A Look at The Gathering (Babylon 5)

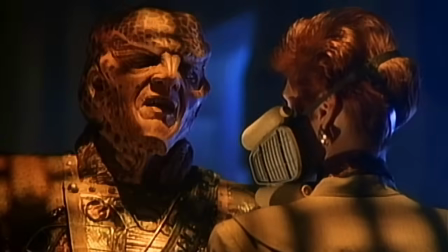(24:58)
Well, either this means that his nookie arrangements with her are more freaky deaky than we thought.
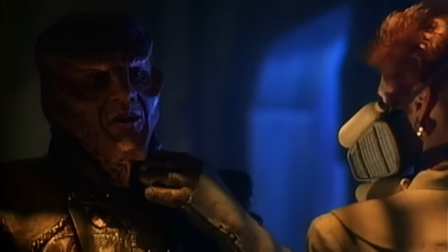(25:02)
You put on your oxygen mask and I'll get my Batman costume and no matter what happens, don't let go of the trapeze.
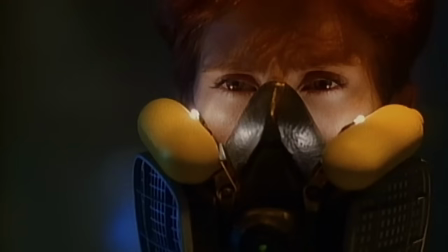(25:10)
Or else it means that these two must be in cahoots about something else now. But why Leta would have anything more to do with Jakar is confusing. His only other unresolved concern this movie has been sowing mistrust between Earth and the other powers.
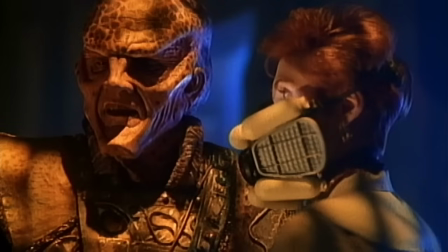(25:23)
And why would Leta want to help him with that? And it's not because she's that committed to seeing Sinclair pay for what he did, because she asked to remain anonymous in all of this. If she had actually testified, it would have made it abundantly clear that there was evidence.
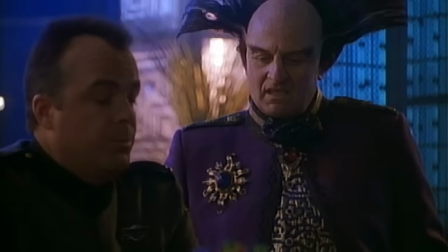(25:38)
Elsewhere, Londo was apologizing to Garibaldi about the vote. Seems Jakar blackmailed him into it. Not through the gambling, though. That would exhaust any audience sympathy, that he would be willing to sell Sinclair up the river to cover his own losses.
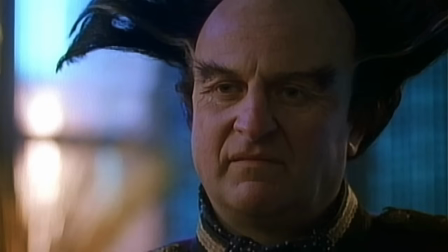(25:51)
But with proof that Londo's grandfather was guilty of atrocities, protecting himself and his family from things that he had nothing to do with, that's much more understandable. Especially when he says that he had assumed it wouldn't make a difference because of the tie. Jakar would just, you know, make a big show of everything.
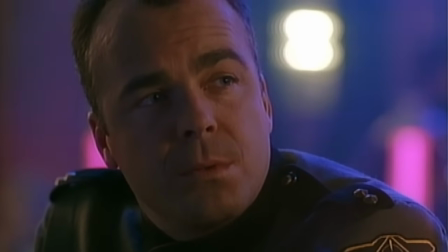(26:10) And if you had known, would you have done anything different? No!
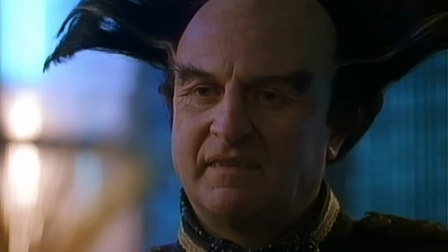(26:16) This is my weakness. My failure. And I'm sorry. Truly sorry.
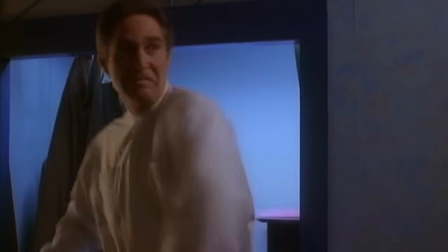(26:29)
While he's packing, Sinclair loses his temper when he finds his medal for the line, just in time for his girlfriend to show up.
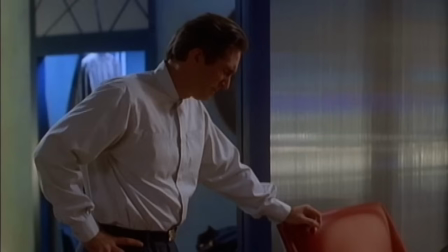(26:35)
He's pissed because, unlike in the pilot's chair, here he has to make decisions that affect Earth and its place in the galaxy, whereas when he's in combat, he just has to survive. The Lion was the last battle of the Mimbari War and showed how bad things could get if just one person made the wrong decision.
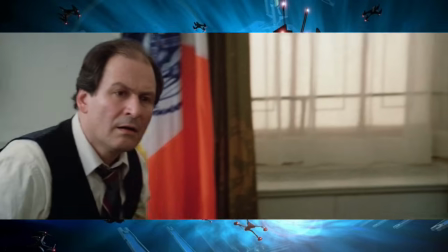(26:55)
Mimbari overwhelming the solar system, the human race on the edge of extinction.
Human sacrifice, dogs and cats living together, mass hysteria.
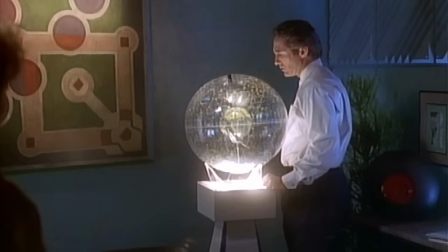(27:03)
Again, I do not want to give the impression that I think Michael O'Hare is a wooden or bad actor because he is not. When he gets performances like this, when his involvement in the most important battle in human history is brought up, and he says,
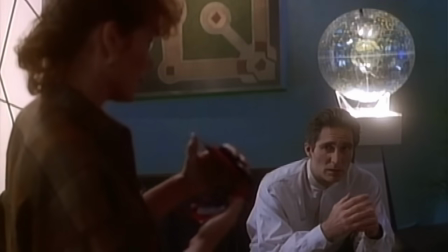(27:19)
I didn't want to talk about it.
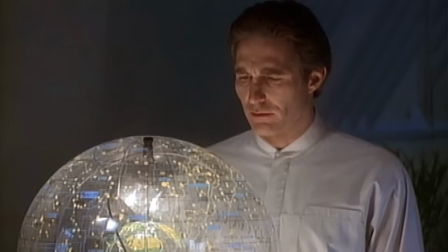(27:21)
His words made clear just how deeply that experience cut him, that even now, it takes his breath away thinking about what happened. Well, here's the thing to try to describe it is, he performs a great deal like actors in the black and white era did,
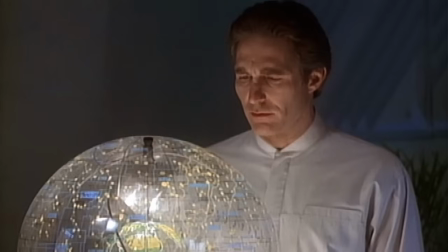(27:37)
like Peter Graves, for instance. So I think I get the subconscious impression he has a stick up his ass, even when he's trying to be jocular.
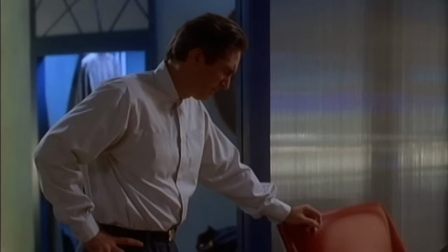(27:47)
Obviously, that's not now. He talks about the battle of the line and his role in it. I'll save that for In the Beginning next week, but suffice to say, it's quite powerful here. Again, with the edited version enhancing with audio clips from other episodes and Franca's music.
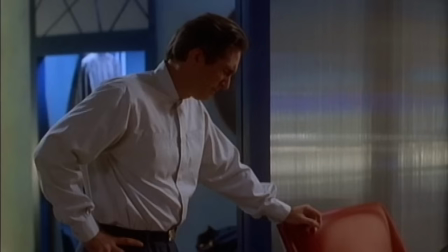(28:02)
Just a few things took one more bit of monologue and an episode overflowing with such things and instead turned it into a powerful, engaging moment.
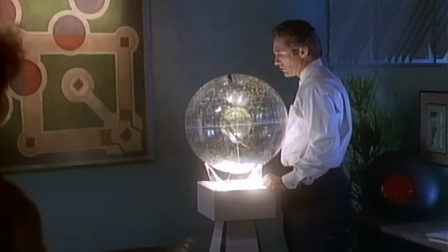(28:11)
Sinclair releases another mystery into the wild, the one Jakar mentioned. Why, when humanity was so beaten, did the Mimbari surrender? And what happened during the 24 hours that he can't remember starting during the battle? Although it's not out of the question that going on a suicide run when the world is ending might involve drinking enough to forget what you were doing.
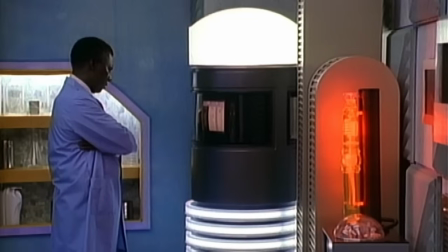(28:30)
Down in Med Lab, Leta shows up while Dr. Kyle is puzzling over the fact that checkered coat guy's body has been dead for far longer than eyewitness testimony says.
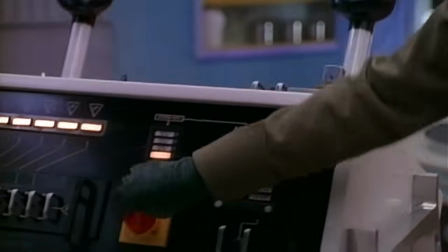(28:39)
But all Leta cares about is fiddling with the switches and dials until the alarms go off.
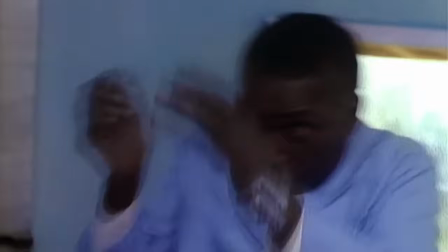(28:44)
He tries to fight her off, but she whoops his ass, so he whips out a laser of some kind and blasts her in the arm.
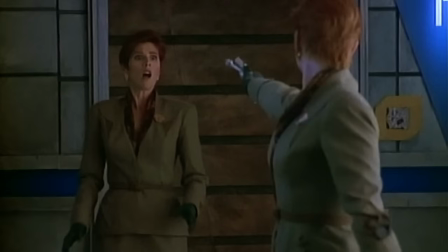(28:50)
Then Lita stumbles into... Lita? All right, well, no choice now. The only way to determine what's going on here is for you two to start making out. Go ahead. Dr. Ka manages to save Kosh.